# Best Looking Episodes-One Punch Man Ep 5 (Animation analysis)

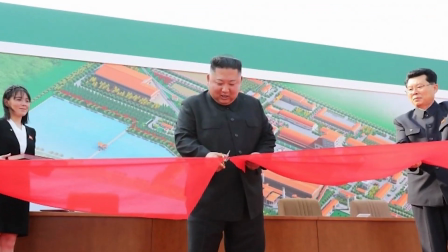[0:00]
Hello everyone, today I've started up another series, even though I haven't concluded many others,
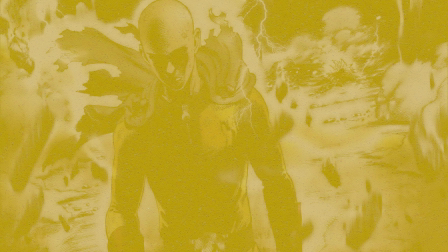[0:04]
and I'll be going over the best looking episodes out of any series and analysing
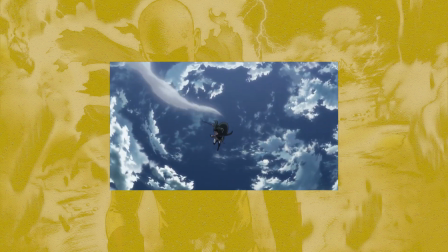[0:09]
mainly the animation and predominantly the key fight of said episode. So in this one it will mainly be the battle between Genos and Saitama,
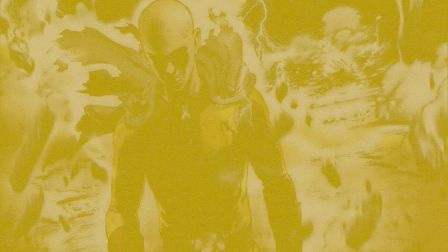[0:17]
but also other parts of what makes an episode like the music and sound effects for example.
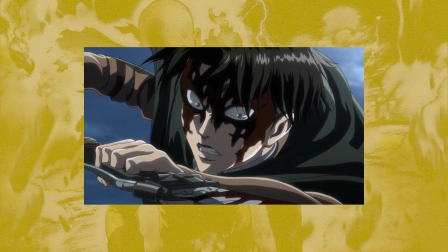[0:22]
So shows like Hunter x Hunter, Rurouni Kenshin, Attack on Titan, and definitely Dragon Ball Z episode 64 in particular will come,
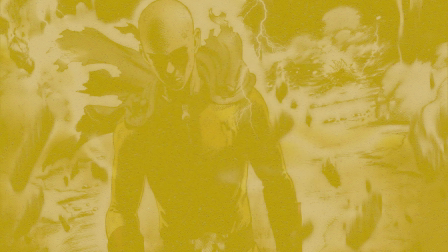[0:31]
but overall this is a perfect way to talk about other shows besides Dragon Ball all the time,
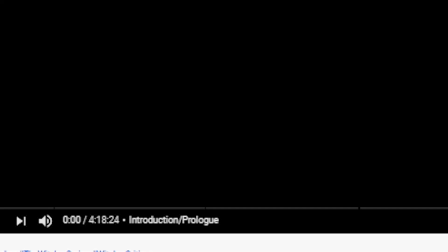[0:35]
and at the same time without having to make a lengthy review or comment on the entire series as a whole.
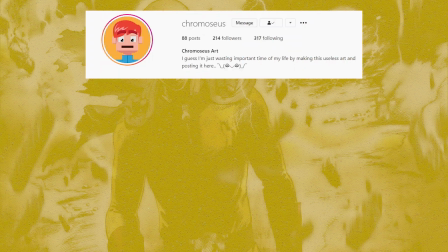[0:41]
But anyway, onto the featured artist for today, which is Chromosius Zeus.
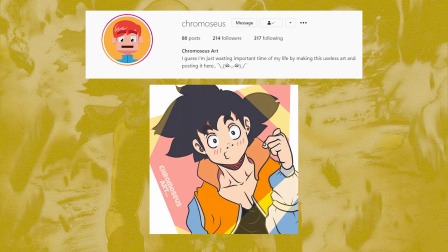[0:46]
I hope I said that right. He has a lot of originality with a lot of really cool ideas and great execution.
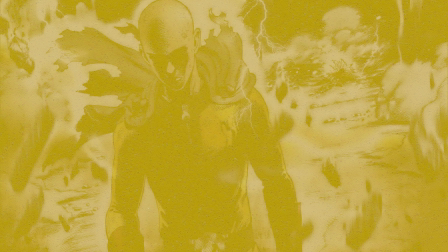[0:52]
Link in description for his account, and if you want to be featured in a video aimed mainly at smaller accounts and for up and coming artists,
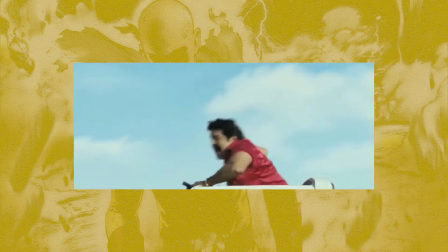[1:00]
tag me and use this hashtag. So let's dive into the animation analysis of episode 5 of One Punch Man.
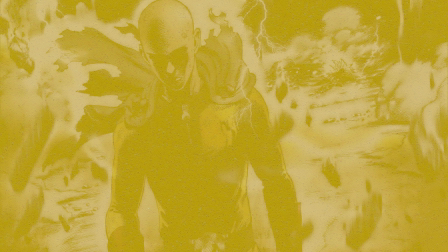[1:07]
Now you may be thinking, why did I choose episode 5? Why not episode 12 or 1?
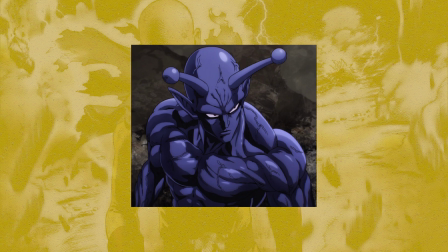[1:12]
And even those, to be honest, are definitely some of my favorite in the series, as well as the final episode of season 2.
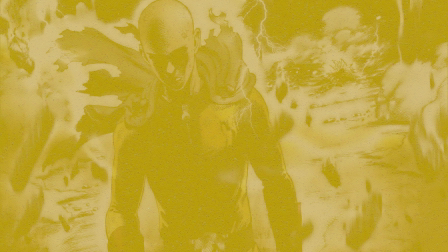[1:17]
I already have seen a lot of breakdowns of those specific episodes, especially episode 1, and I always kind of like to go contrary and talk about the stuff that does get a bit less mentioned,
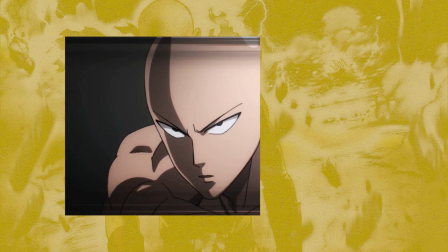[1:28]
and this one is quite a killer episode. So the first part of this episode involved him taking the physical test for the hero application.
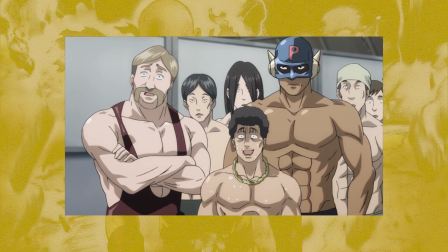[1:35]
Nothing too noteworthy in regards to the visuals, that is.
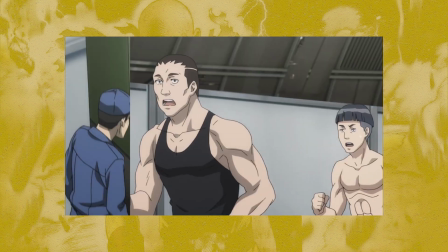[1:38]
The scenes themselves were comedic, and there was some extra little anime only additions such as the whack-a-mole and the punching machine,
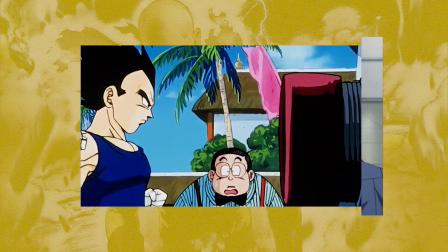[1:45]
which gave me flashbacks to the time Vegeta obliterated one as well.
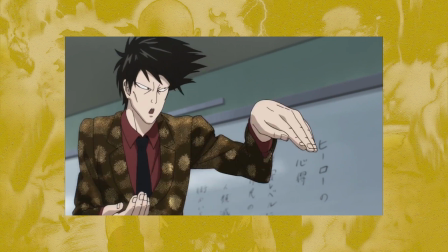[1:49]
Although that little display Snek does was quite fluid and smooth, and when the bubblegum pops on Saitama's face,
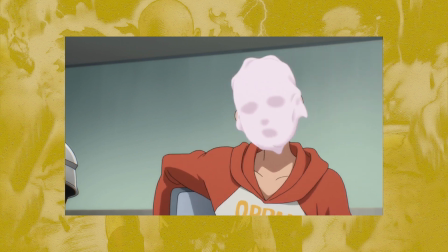[1:55]
his whole head and chair actually rocks back from the pop, and you can notice how his head flicks back the furthest because this was the point of impact.
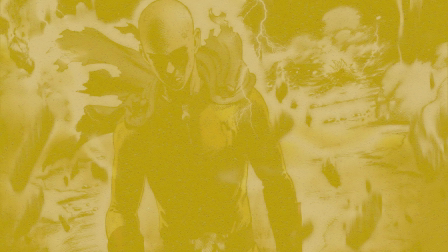[2:03]
The animator could have easily just had it pop and that's it, and although it is a small scene, I do appreciate that extra eye to detail.
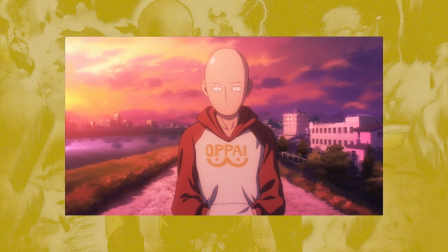[2:10]
But anyway, when Snek approaches Saitama a little later on for some rookie crushing,
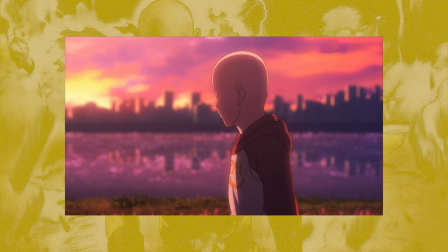[2:15]
we get provided with a gorgeous warm afternoon as our backdrop, a lot of pink and purple tones, which always I personally love seeing. There was also another small but good addition here with adding buildings in the background of this scene.
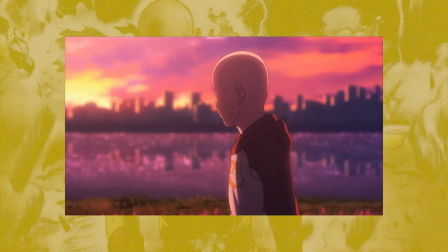[2:28]
As I said, it's nothing major, but like before, it adds depth. Definitely a lot of wallpaper worthy shots here.
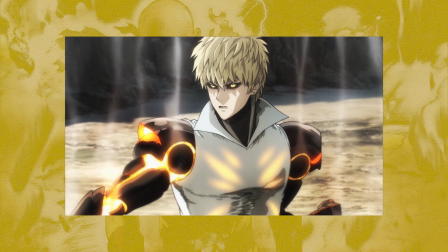[2:35]
But a little further on, we get to Genos challenging Saitama. So we have Genos charging up with good build up as we see him prepare his afterburners.
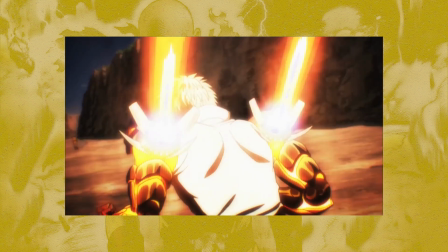[2:44]
Perhaps they are called that, I don't know for sure. That's just what they reminded me of.
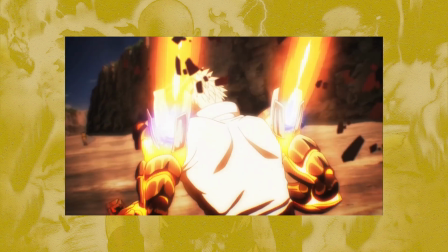[2:48]
But notice how you have this red vignette type filter slowly taking over the screen, drawing your focus into Genos and building the atmosphere.
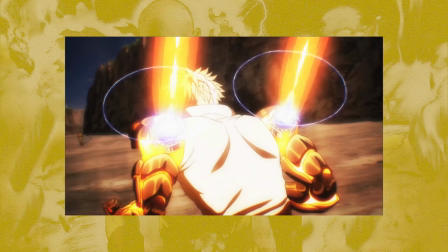[2:57]
Then this small circle of blue light appears like the calm before the storm,
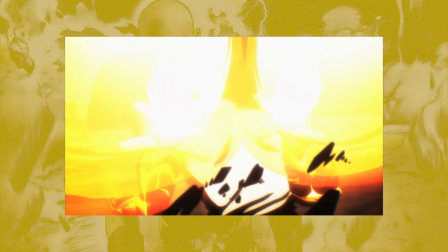[3:00]
and then suddenly there is all this intense camera shake and the flames themselves completely block out the camera,
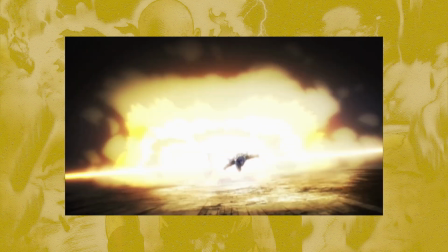[3:06]
and some more gorgeous effects billowing out behind Genos as he shoots right at the viewer.
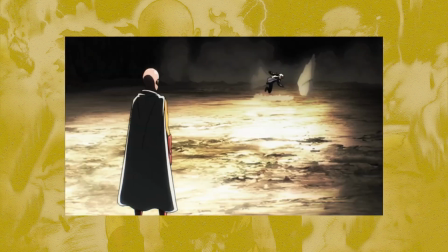[3:12]
And then there is this incredibly fluid slow-mo shot as he passes right over Saitama.
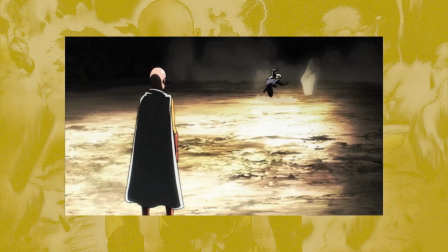[3:17]
But let's break the scene down further. So already we have some amazing smears here. The screen also blurs for about 3 frames.
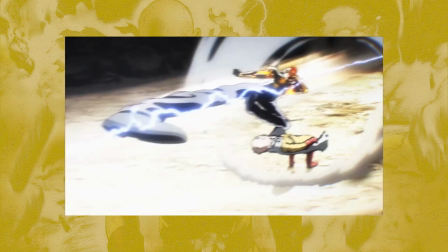[3:23]
Also notice the insanely stretched proportions of Genos, but also how dynamic the pose feels.
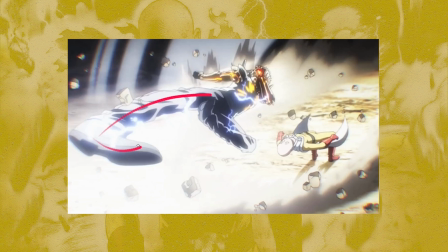[3:29]
You have his right leg curved with his foot pointing in, his left leg is also crunched in, and his right arm is stretched way out. The pose doesn't feel stiff in any way, and you can just so clearly see the line of action here, adding flow.
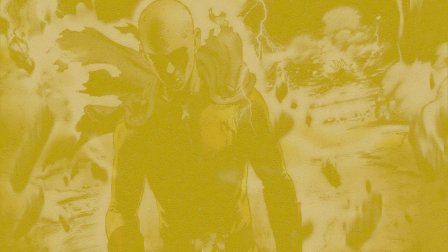[3:43]
And credit definitely needs to be given to the storyboard artist. I believe there was actually 2 on this episode.
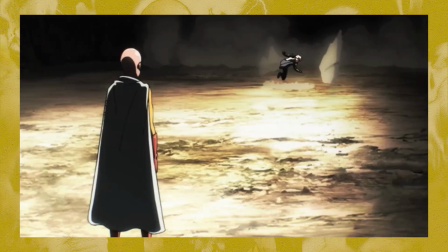[3:48]
But anyway, take a look at the composition and the lighting. The background is mostly blocked out in dark tones and shadows, and you have the center light again just honing your focus solely on these 2 characters throughout the whole sequence, further adding to the already great motion.